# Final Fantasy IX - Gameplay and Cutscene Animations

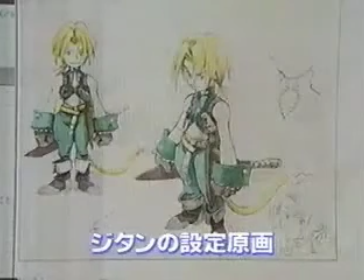その密度の濃さは例えばこんなところにも現れている 主人公の一人自担
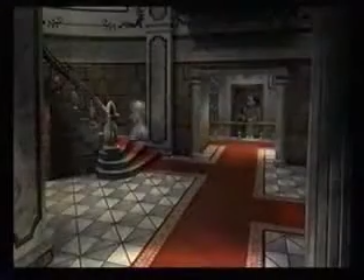物語の冒頭より大活躍し様々なアクションを見せてくれる
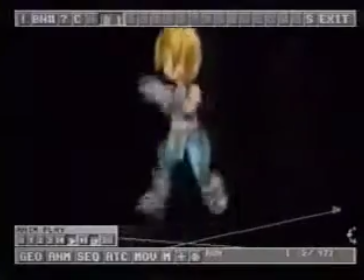その動きは立って喋るだけでも5種類
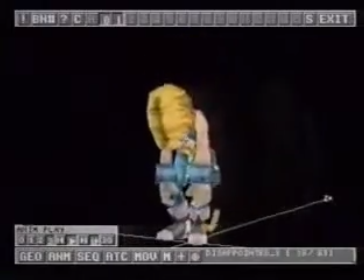走り方や立ち止まるポーズ一つとっても複雑なパターンが用意され キャラクターにみずみずしい命を吹き込んでいるのである
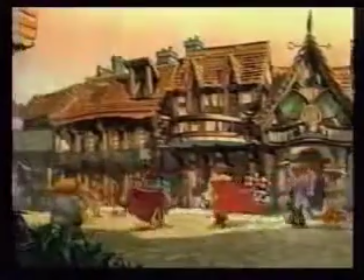そしてもちろんそんなこだわりは主役クラスだけではない単に街を通りかかる通行人やその場にいるだけのキャラクター一人一人に
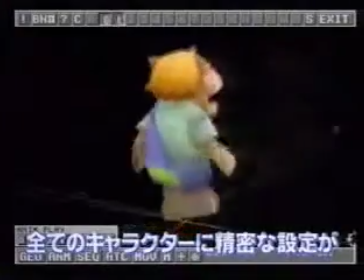3Dによる精密な設定が行われているのだ
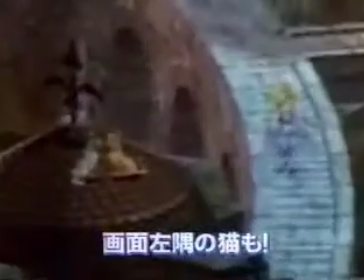さらに画面左下にいる猫ちゃんに注目この猫にもこんなに細かい設定がなされている
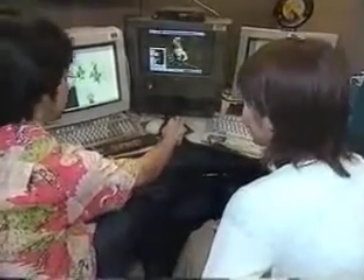何気なくいる猫なのにこんなにたくさん動きがあるんですかそうなんですゲームの中ではきっとも大きく映ったりしないんですけど
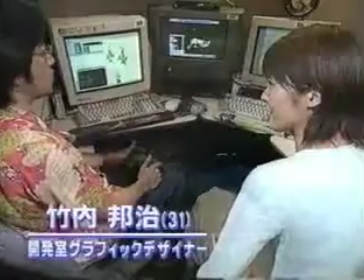ちゃんと猫らしく動いてないと気になっちゃうじゃないですか街の人なんかでも人それぞれ動きとかキャラクターが違うんですよ
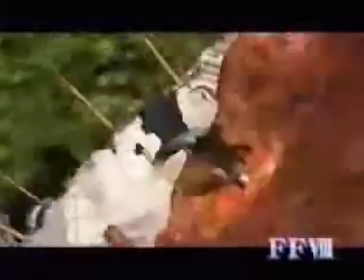そしてファイナルファンタジー7以来さらなる進化を遂げているCGムービー
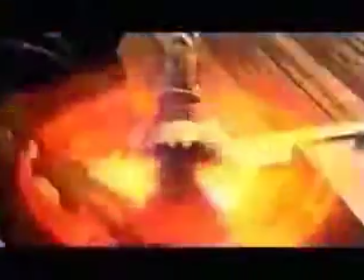業界でも一目置かれるこのCGを作り出すプロフェッショナル集団が
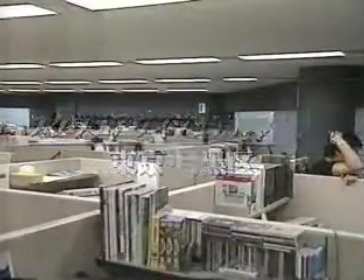スクエアビジュアルワークスである今回の最新作もおよそ30名のスタッフが製作に携わってきた
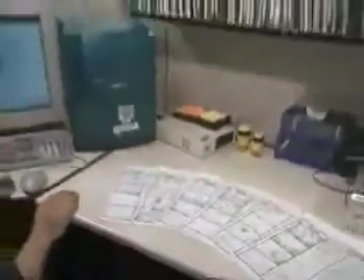こちらが映画でいう絵コンテと言われているものですよねそうですねゲームの方でも同じ絵コンテと言いますけども
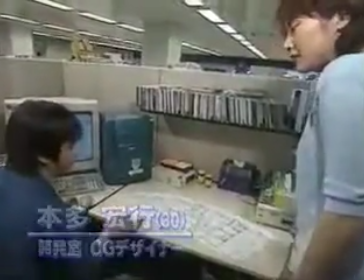これが基本になってシーンを構成していくわけですね
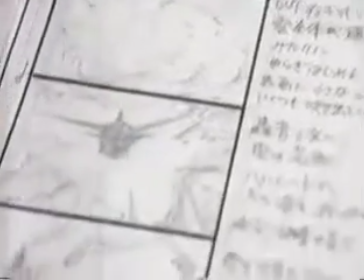この絵コンテから製作されたシーンがこれ
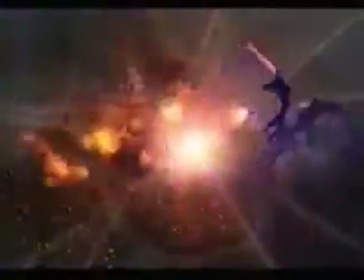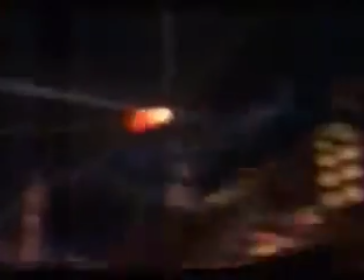ドラゴンが街に襲いかかる一大スペクタクルシーンここから物語はいよいよ後半の山場へと突入していく
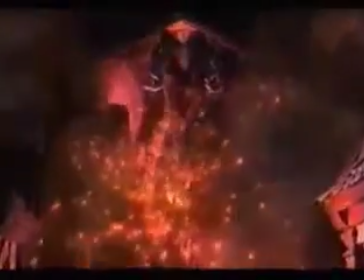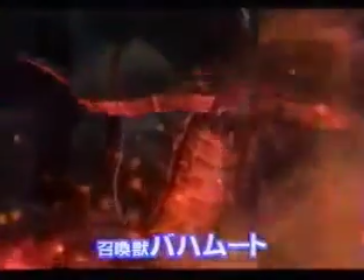今回我々はこの中からこのドラゴンバハムートが街に舞い降りるこのシーンを再現してもらうことにした
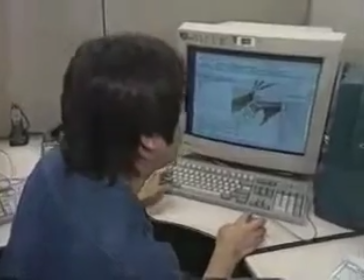実際にいない生き物じゃないですかそういうのをやっぱり生きているように見せるっていうのはやっぱり難しい作業ですね
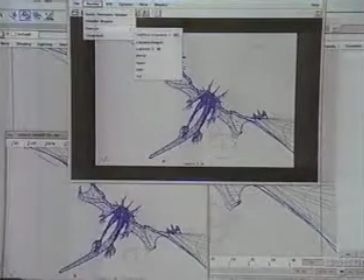まずはバハムートの動きの設定からあらかじめ定められたモデルを微調整しつつ
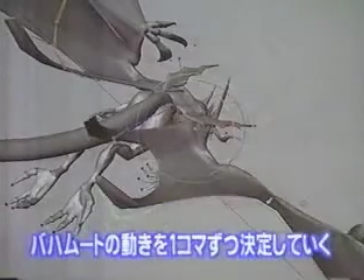1秒間15フレームの動きをつけるカメラアングルを決め羽の角度や足の位置などを変えながら
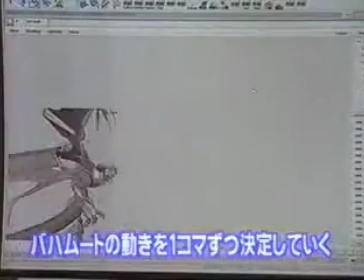一コマ一コマ丁寧に動きを作り上げていくのである
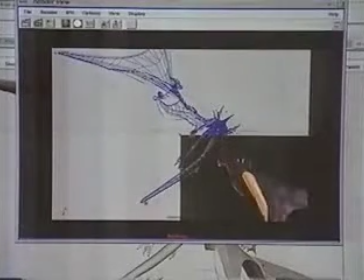これに色々皮膚のような絵を貼り付けてあげたりライトを当ててあげたりして最終的な絵が出来上がるという感じですね
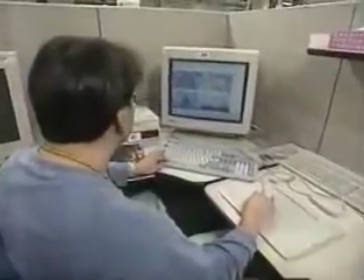そしてこちらは背景の担当バハムートが上空を飛び破壊する街を作り上げていく
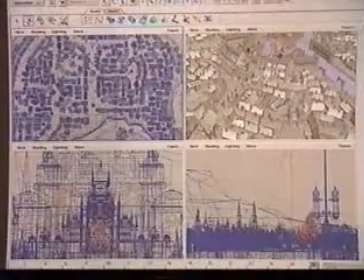その設定は想像以上の細かさ
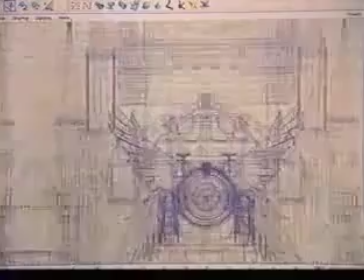お城の装飾や家の一軒一軒まで思わずそこまですと言いたくなるほどのこだわりである
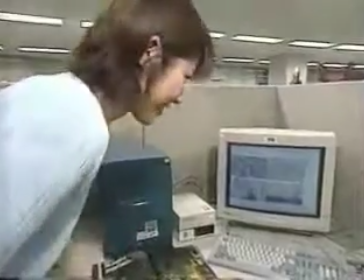2,3両じゃないですか街の画面が出てくるのそれなのにこんなに細かく入ってあるんですね
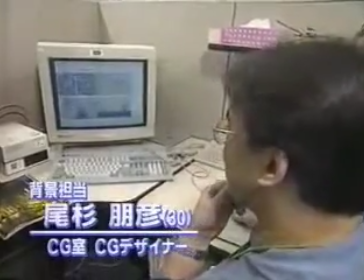これは大体お時間どのくらいかかるんですかそうですね大体ここの街だけですけども2週間くらいですね
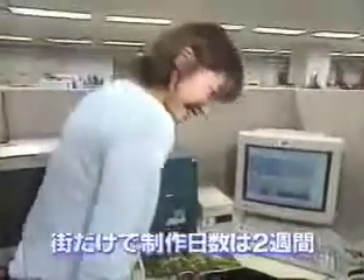2週間2、3秒のために2週間かけて2秒でも手抜いちゃうとクオリティが下がってしまうので
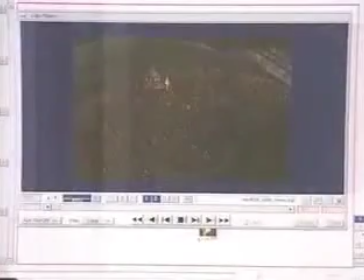何秒であろうときっちりと作らないとこうして出来上がった背景にバハムートの動きを重ね
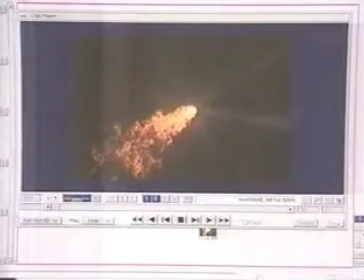さらに口から吐く火の玉や炎など様々なアイテムを合成して1枚の映像が作り出される
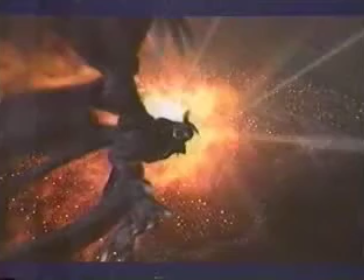しかしただ単に重ね合わせれば完成というわけではない画面にリアリティと迫力を醸し出す
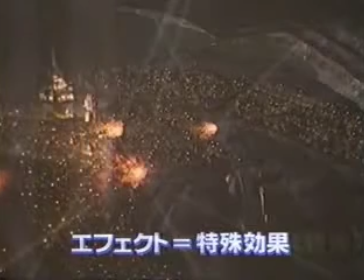エフェクトと呼ばれる最終作業が残っているのだこのカット主なものだけで5種類のエフェクトがかかっている